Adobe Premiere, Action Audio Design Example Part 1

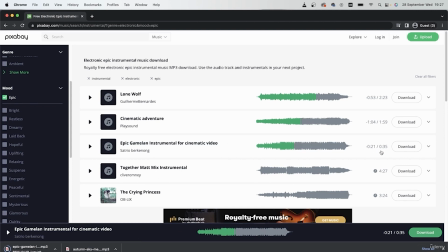So I chose this music for my video. It's quite short, but that's exactly what we need. And by the way, if you choose to do the same thing that I'm doing, then the items are in your resource pack.
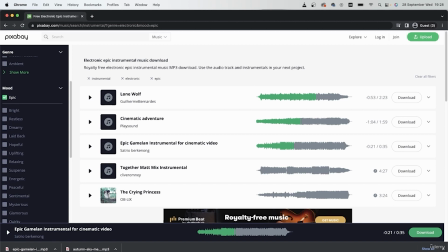So there's my music. Let's grab these sound effects from our third platform.
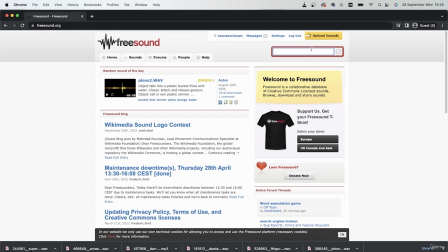So first, let's begin with the boxing video. Type in boxing.
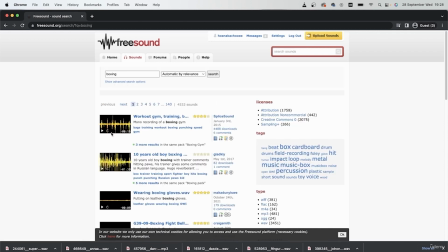Let's give it a listen.
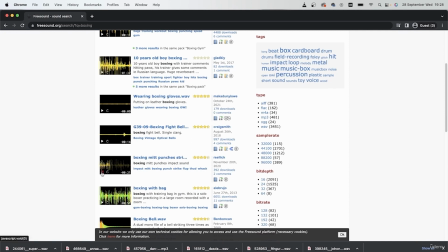So this is a good audio for the mid because the speed of this audio and the speed of the subject in the clip are not going to be the same.
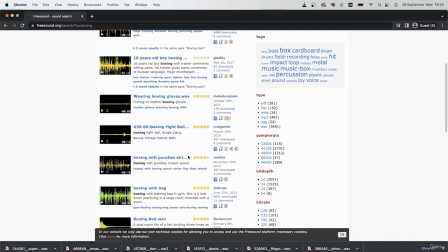And therefore I want to clean the sound of the mid hitting the sandbag.
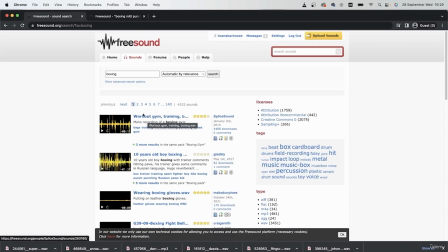So this is a pretty good audio. Next I will grab this one where it's a boxing gym. So like we said, we want to make it look as if there are other people in that gym boxing with our subject.
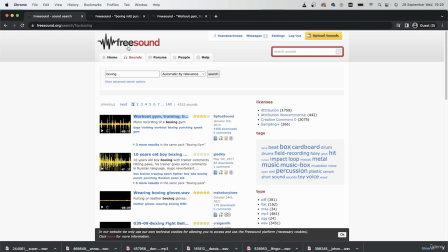So I will have this guy play in the back and this one playing in the front.
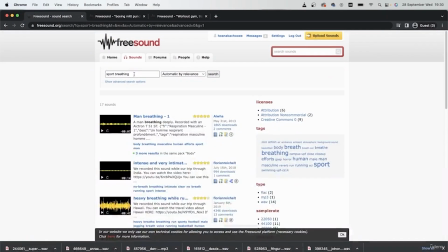Search for sport breathing. So we got some breathing, and I think I'll grab the first one. This will go in between the punches for our subject.
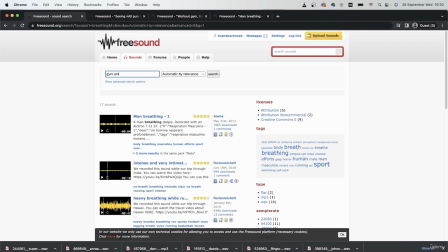Finally, search for gym ambiance.
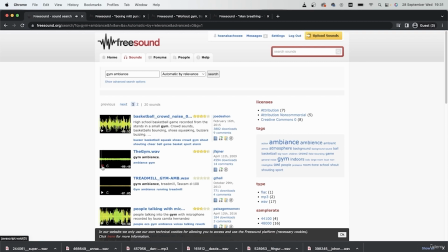Onto the second video, we just need the jumping rope sound for the jump rope. Let's take a look.
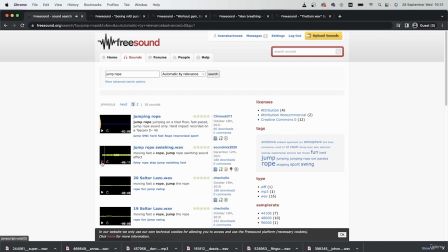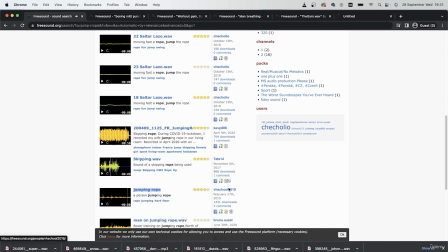So let's grab this one. It's the most relevant to the video. I don't want it to be too intense because they are a bit further away from the camera.
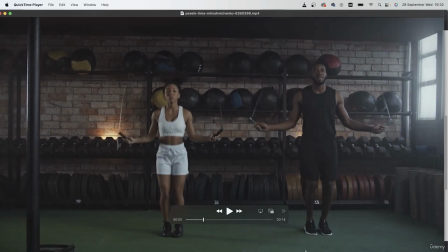Pay attention to the type of flooring too.
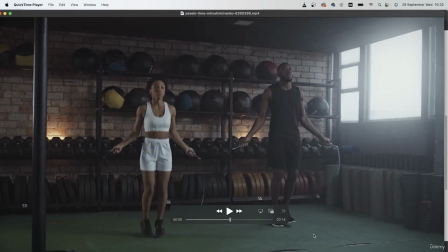If the jump rope sound is way too loud, then you would not be able to use it for this floor. These guys usually don't echo back any movement.
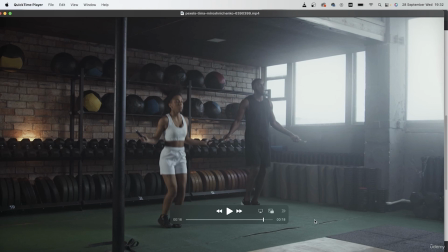It's pretty common in gyms or any other training center, so try not to get something that's too loud.
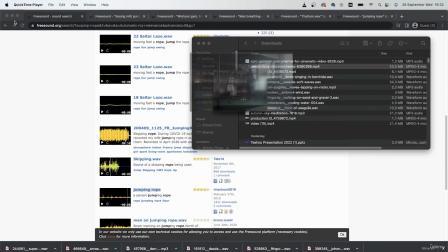For example, this guy.
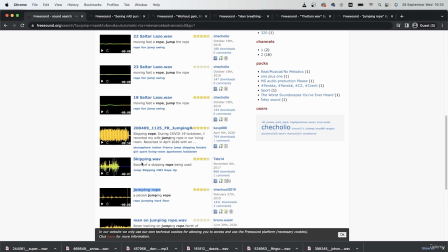So this is obviously a wooden floor. There's a lot of, echo coming from every hit. That's not what we need since our floor is not wood. So we got the jump rope.
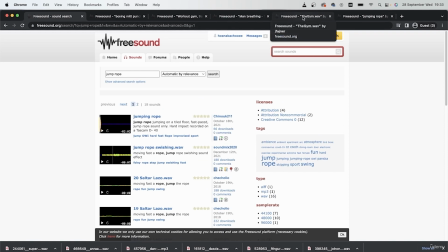I will use the same gym ambiance in the second clip. So those are the audios we need. Compared to the nature example, it's a lot less. And the most important thing here is the combination of human noises with the environmental noise.
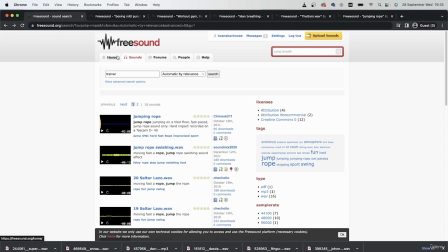Because these two videos were shot in a closed environment, we will not have things like wind noises, bird noises, wave noises, and all that. So that is why there is a smaller number of audio tracks.
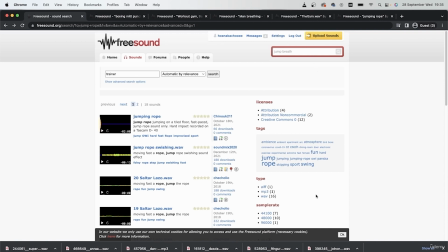Download all of your different sounds, import them into Premiere Pro, and then we can begin.
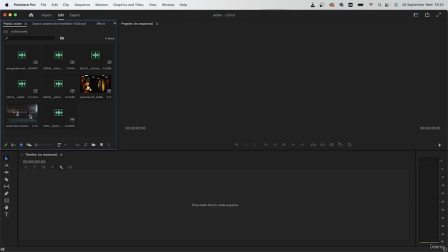Once we're in Premiere Pro, we're going to make a sequence from our first clip. Just turn these into a list, and I can take a look at how big each of these items are.
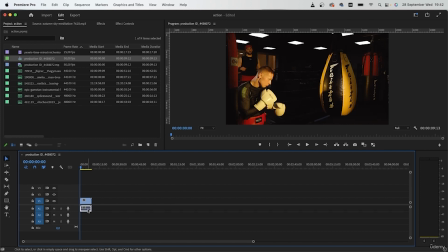So make a sequence from your first clip. Let's get rid of the audio and put in the second clip.
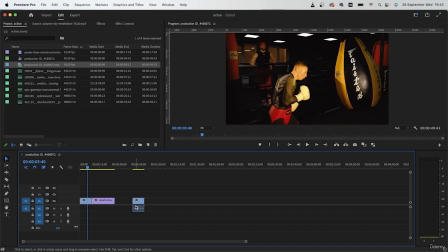The audio in this video didn't really have anything,
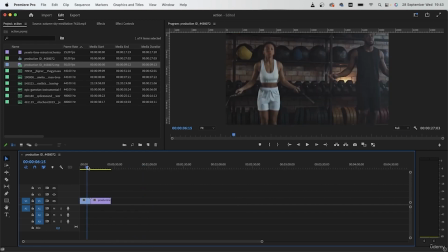so that's why I got rid of it, since it would be an extra track for me.